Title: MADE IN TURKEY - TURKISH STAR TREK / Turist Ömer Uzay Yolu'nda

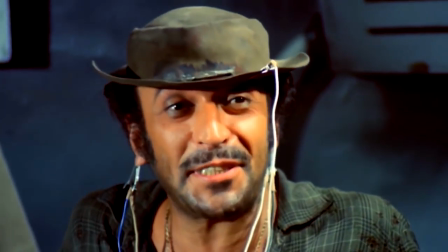[12:36] Senin bütün gücün kulaklarına gitmiş be, kaba kulak! Bu derece ilkel bir canavar olamaz.
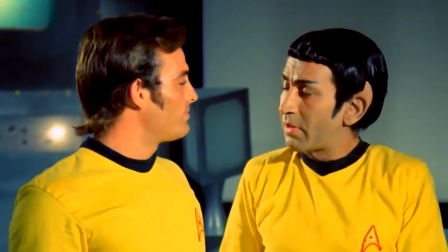[12:41] Mr. Turist'in iki sorusuna mantıklı cevap verebilmek, bütün uzay matematiğini çözmekten daha zor.
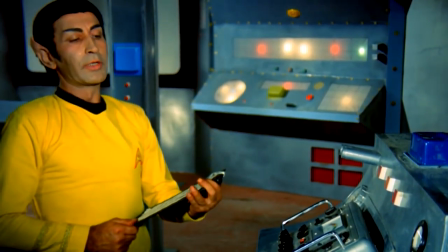[12:46]
He causes an explosion of the computer system with a single simple question.
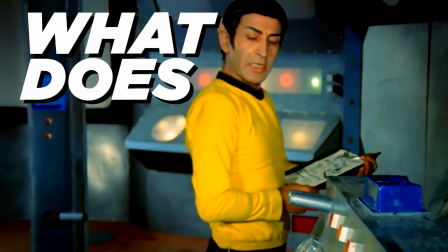[12:52] Nedir komputer?
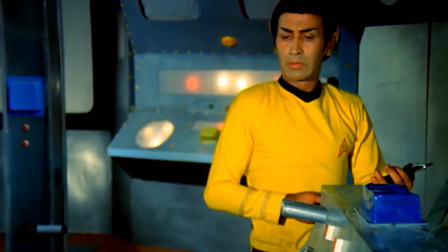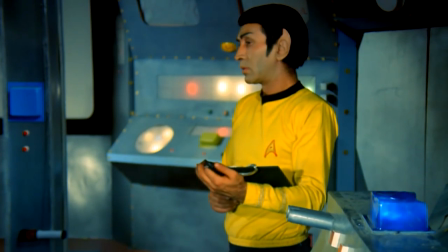[13:02]
What is the zzzt means? Favorite meaningless word of Ömer. That's all.
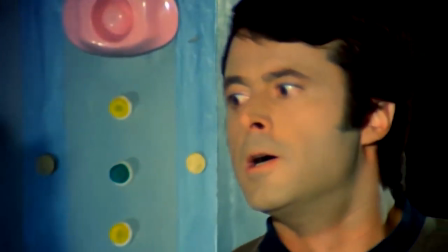[13:07]
He is like a brutal virus infiltrate into the system. The most logical comment about Ömer comes from Mr. Spock himself.
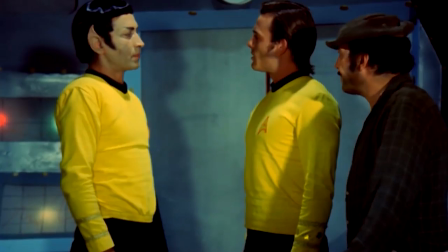[13:16]
An irrational creature. Anyway, poor Spock doesn't know what's hitting.
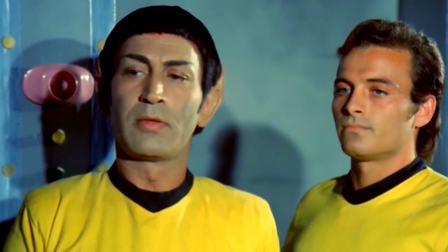[13:21]
Even though it's a low-budget production, of course, the movie managed to fill gaps with smart cinematic moves.
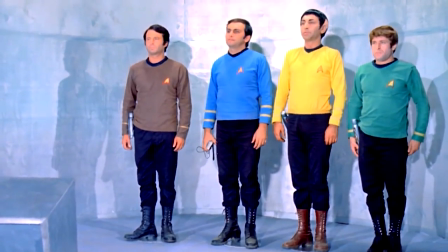[13:29]
The film has elegant costume design, by the way. Some special effects are created by drawing on the negatives of the film.
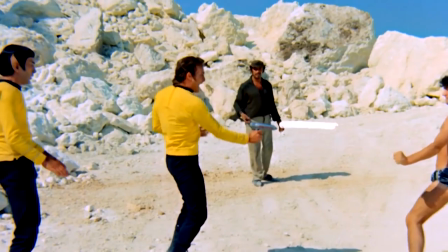[13:37]
I'm not sure if this comparison is correct, but it's not a sample like The Man Who Saved the World, aka Turkish Star Wars.
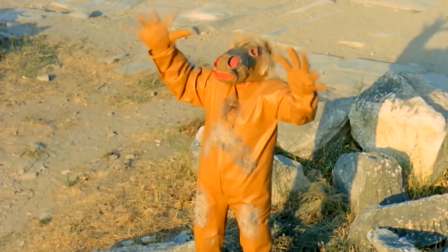[13:46]
It's not a random circus. This time, we have consistent adaptation here.
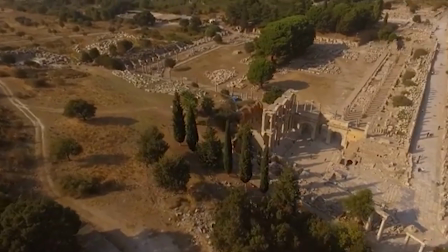[13:51]
The film also benefits from Turkey's fantastic historical background.
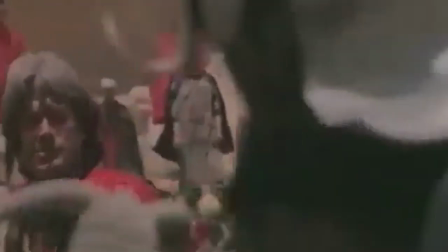[13:56]
Remember Cappadocia scenes? Where the ancient city was shown as a foreign galactic civilization in Turkish Star Wars?
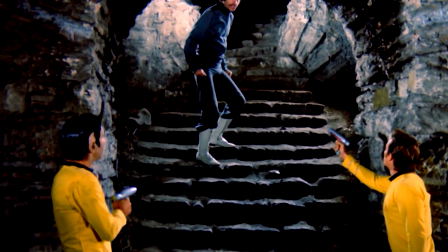[14:03]
In the Turkish Star Trek example, in this time, the ancient city of Ephesus was used effectively.
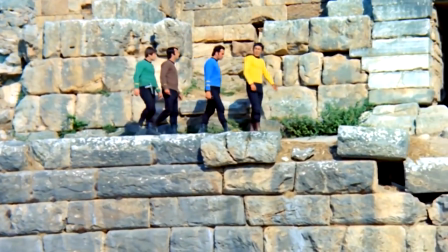[14:10]
It looks like there was no difference from the decors that prepared for original Star Trek series.
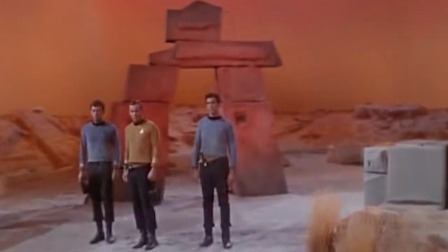[14:17]
Budget difference between the television series in USA and this precious
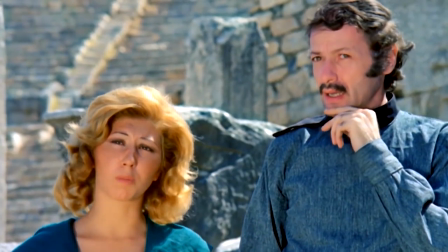[14:22]
Ripp-of was closed by the clever use of the historical beauties of the country.
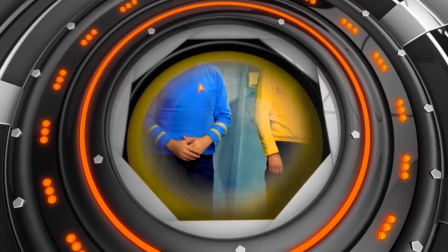[14:27]
Another technical factor that refreshed the film in terms of budget is the excessive use of front shots.
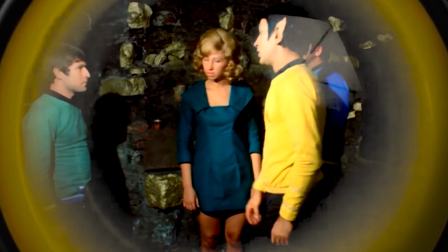[14:34]
This preference is one of the savior of many Turkish filmmakers.
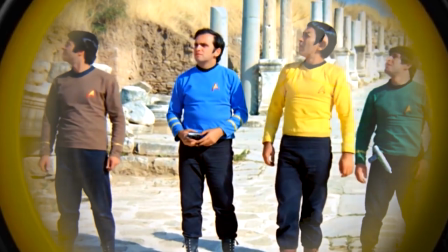[14:39]
Thanks to this technique, when the camera is in a fixed position, all characters stay together and stay in opposite position to the camera.
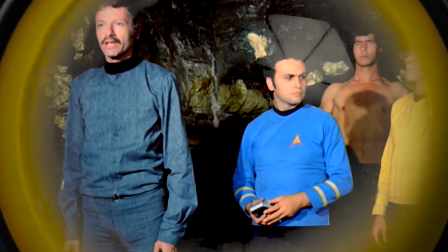[14:48]
Characters sometimes speak towards the camera.
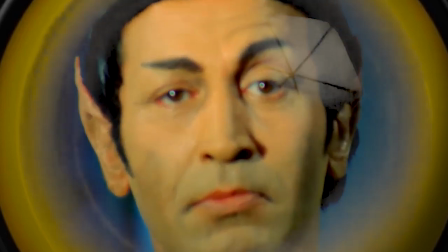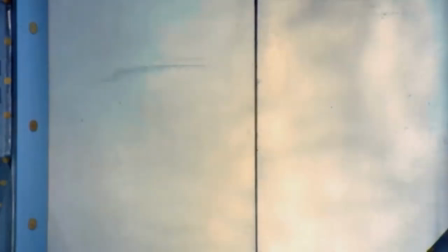[14:57] Shh.
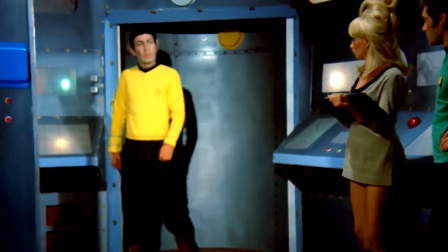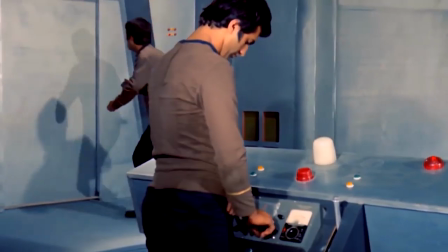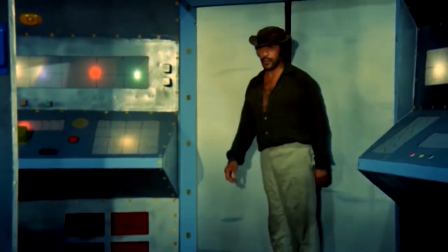[15:08]
opening and closing voice effects of the doors are made by the devices from the original series,
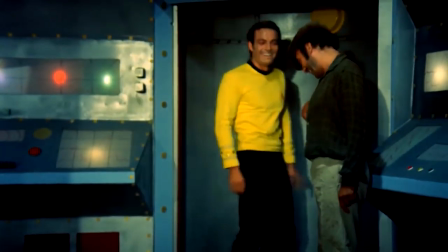[15:15]
but somehow voice technicians must have been bored.
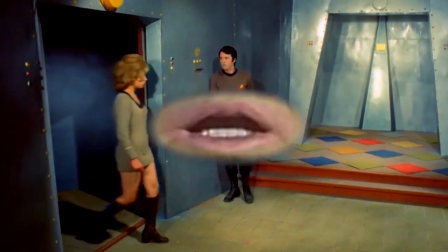[15:18]
Rest of all those voices are made by mouths, just like some other special voice effects.
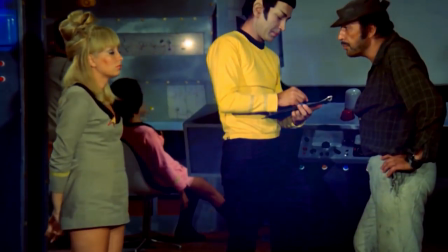[15:25]
The soundtrack of the movie is also borrowed from Pink Floyd. Well, that summarized the psychedelic side of the film's general chemistry very well.
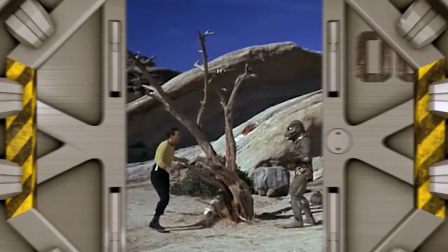[15:34]
Okay, I did not miss it. Not to mention the imitation of scene with Kirk and G.O.R.A.
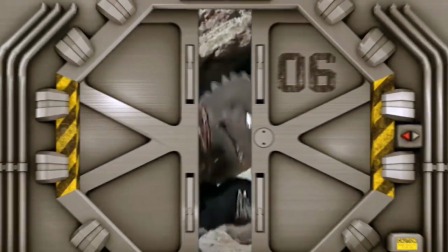[15:42]
Although we say imitation, I think this sign is totally underrated.
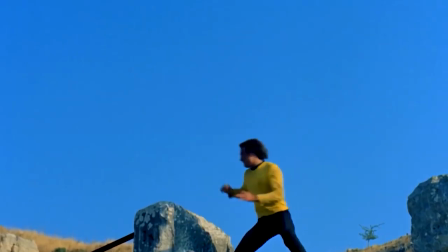[15:46]
Oh, come on, was that legendary sign of Turkish Kirk and G.O.R.A. so realistic?
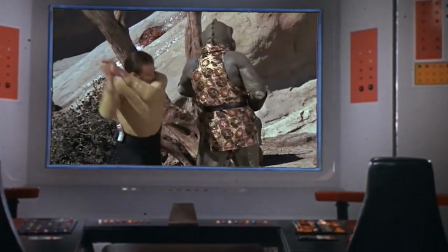[15:51]
What kind of fight it is?
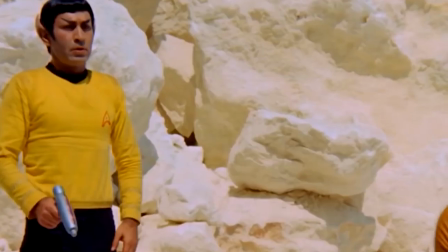[15:55]
In fact, the Turkish Star Trek was at least as popular abroad as Turkish Star Wars.
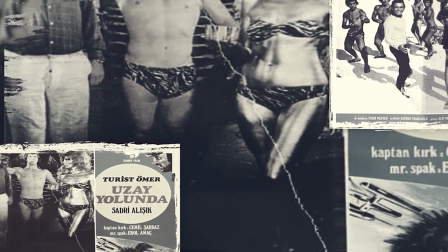[16:02]
And in fact again, Turist Ömer has the adventurous spirit of a Turkish.
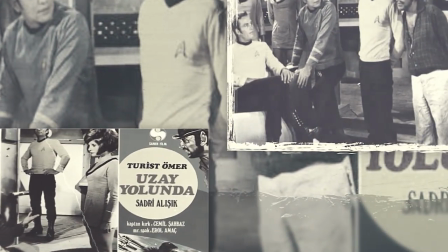[16:09]
Well, guy who has had the chance to go to the space with all his good intent.
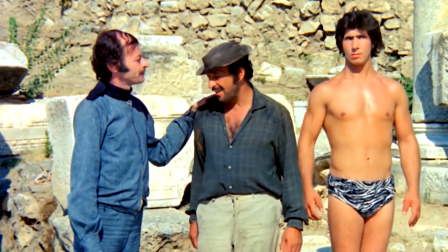[16:15]
He reminds a society who loves love so much of laughing and laughing again.
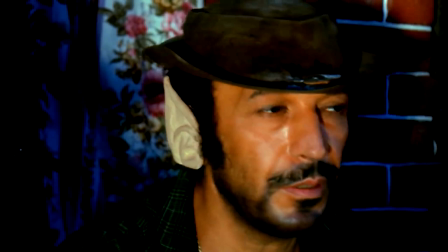[16:21]
Thanks to the long years that were gifted from Mr. Spock on him, Turist Ömer was saved from getting married.
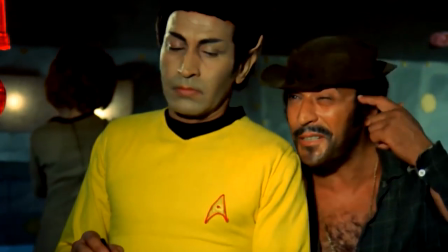[16:28]
As a humble postmodern science fiction character, it is reminiscent of mine forever.
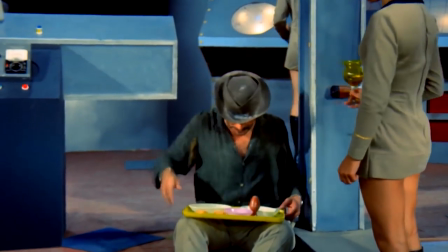[16:35]
Well, farewell, Turist Ömer. Nice to know you, our good-spirited vagabond.
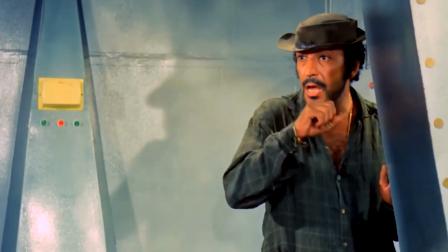[16:42]
Well, thanks for watching, fellas.